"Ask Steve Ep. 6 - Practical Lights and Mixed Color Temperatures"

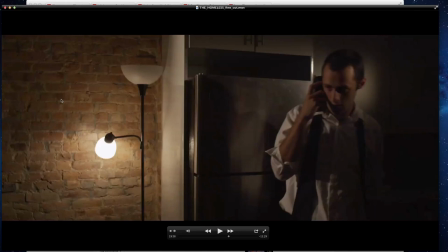(19:53)
When he walks over to this side He's walking into where it's not scrimmed So basically it's even because the light is closer to him here and the light is further away from him over here But once again, but check this out right back here. This lamp is a practical. There's nothing there isn't a light that's outside of the frame that's making this orb of light right here.
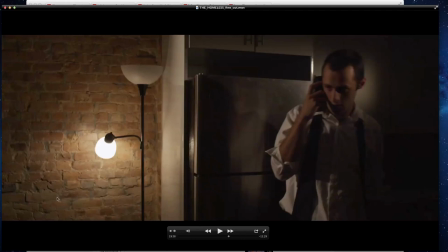(20:12)
This lamp is literally just lighting the wall, and it's also lighting a little bit down here, and you'll see why. Later in the scene, he walks over and he sits down, and then this becomes his key light when he sits down.
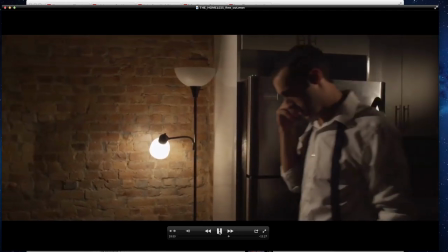(20:22)
So check it out. He's walking around. He's trying to call his brother on the phone.
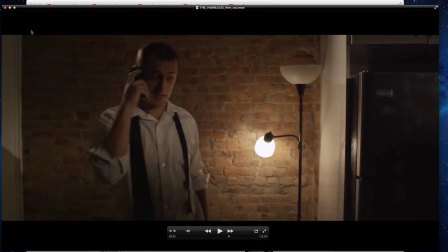(20:27)
Now check it out. Right here, literally just above the frame right here, is that airy light on a C-stand, so it's boomed. It's on a stand, and it's boomed out. So here's the stand and here's the boom and the light is over here so we walked it into the frame but just put it right above the edge so if this was the stand whoa if this was the stand here the stand is just outside of frame but the arm is right here so that's where it is so you don't see the stand you don't see the light but it is it's literally right here and it's shooting right at
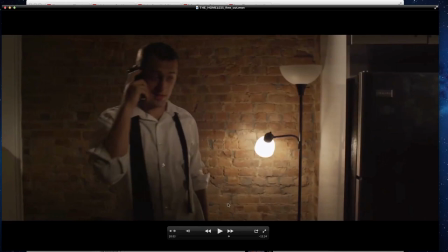(20:57)
the back of him so you can see this hair light coming from here what we wanted to do with this scene was make it look like a film noir scene we were going for that shadowy look like working with the shadows. And what I wanted to do is, and you could also see on his shirt, his key light, which is actually hotter than the hair light,
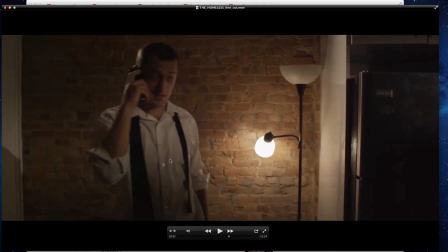(21:14)
his key light is hitting him, but you can see I have the barn door on the light up a little bit. So it's cutting the light just at his shirt. So when he goes to sit down later on, he's going to exit his light here that he's in, go into an area of shadow and then sit down on the couch where he's lit by the key.
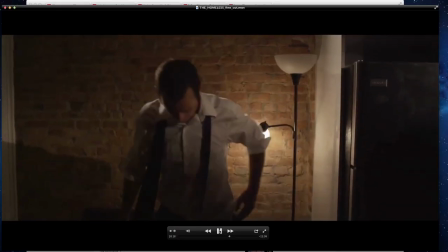(21:34)
So check it out. Now watch. He goes to sit. Now he's in complete shadow right here.
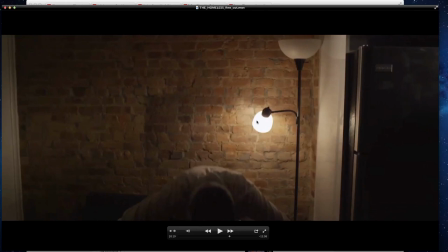(21:39)
Well, not complete shadow, but he's in shadow. He's lit. His back is lit because the practical is hitting him. But just in this area, see his face?
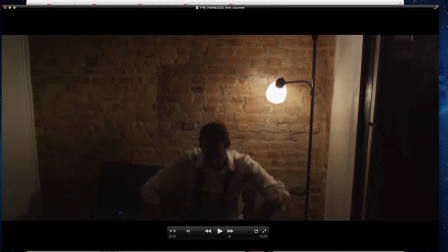(21:45)
He's in shadow because I have the, his key light from just earlier in the scene is cut right around here. You saw it on his shirt. So he's in an area of shadow right here. But as he sits back,
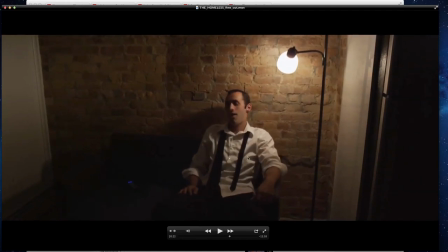(21:58)
his face is lit by the practical all of this light hitting him you can see from the shadows and the ripples of his shirt all this light and you can also tell from the shadow here is coming from this practical right here lighting him so now he went from one area of the scene where he had one key light he sits down and now he's in another key
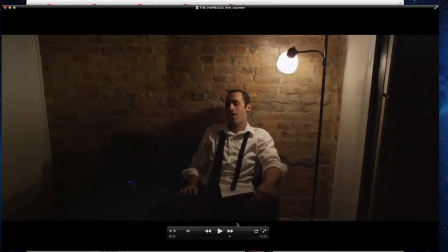(22:15)
light and that key light happens to be the practical so i love using practicals also by the way as a disclaimer That film is called The Homeless, and it was shot with my good friend Cody, who directed it. He wrote and directed it, and I was the DP. If you'd like to see any trailers or anything, or if you'd like to see how the film's coming out, it's not released yet as of this moment. Right now, it's February 2014. It should be coming out in the summer of 2014. But go to Cody's YouTube page. Go right here. Here it is. Here's his YouTube page. and subscribe, and we'll be putting up trailers and things on his YouTube page for when the movie comes out. I'd love it if you go over there and subscribe now so that you'll be notified when the trailers and stuff are put up. If you're in the New York area, maybe you can come by. When it's done, we're going to have a screening party, and you can send a message on YouTube, send me an email, send me a message, whatever. We'd love to show it to as many people as possible. but to get back to um the question yeah so practicals i love practicals whenever i can use a practical i try now here's the thing sometimes like in that situation i actually had to switch the light bulb out it that that was cody's apartment and that light bulb that was in there was like i don't know like i don't remember like 100 watt bulb 75 watt bulb i forget but because we had because we were we knew we were going to use that practical i actually ended up putting like a 35 watt bulb in there. So I, so instead of dimming it, I switched the bulb. But that's another thing you could do too. You can put a pocket dimmer on that kind of a lamp and dim it down.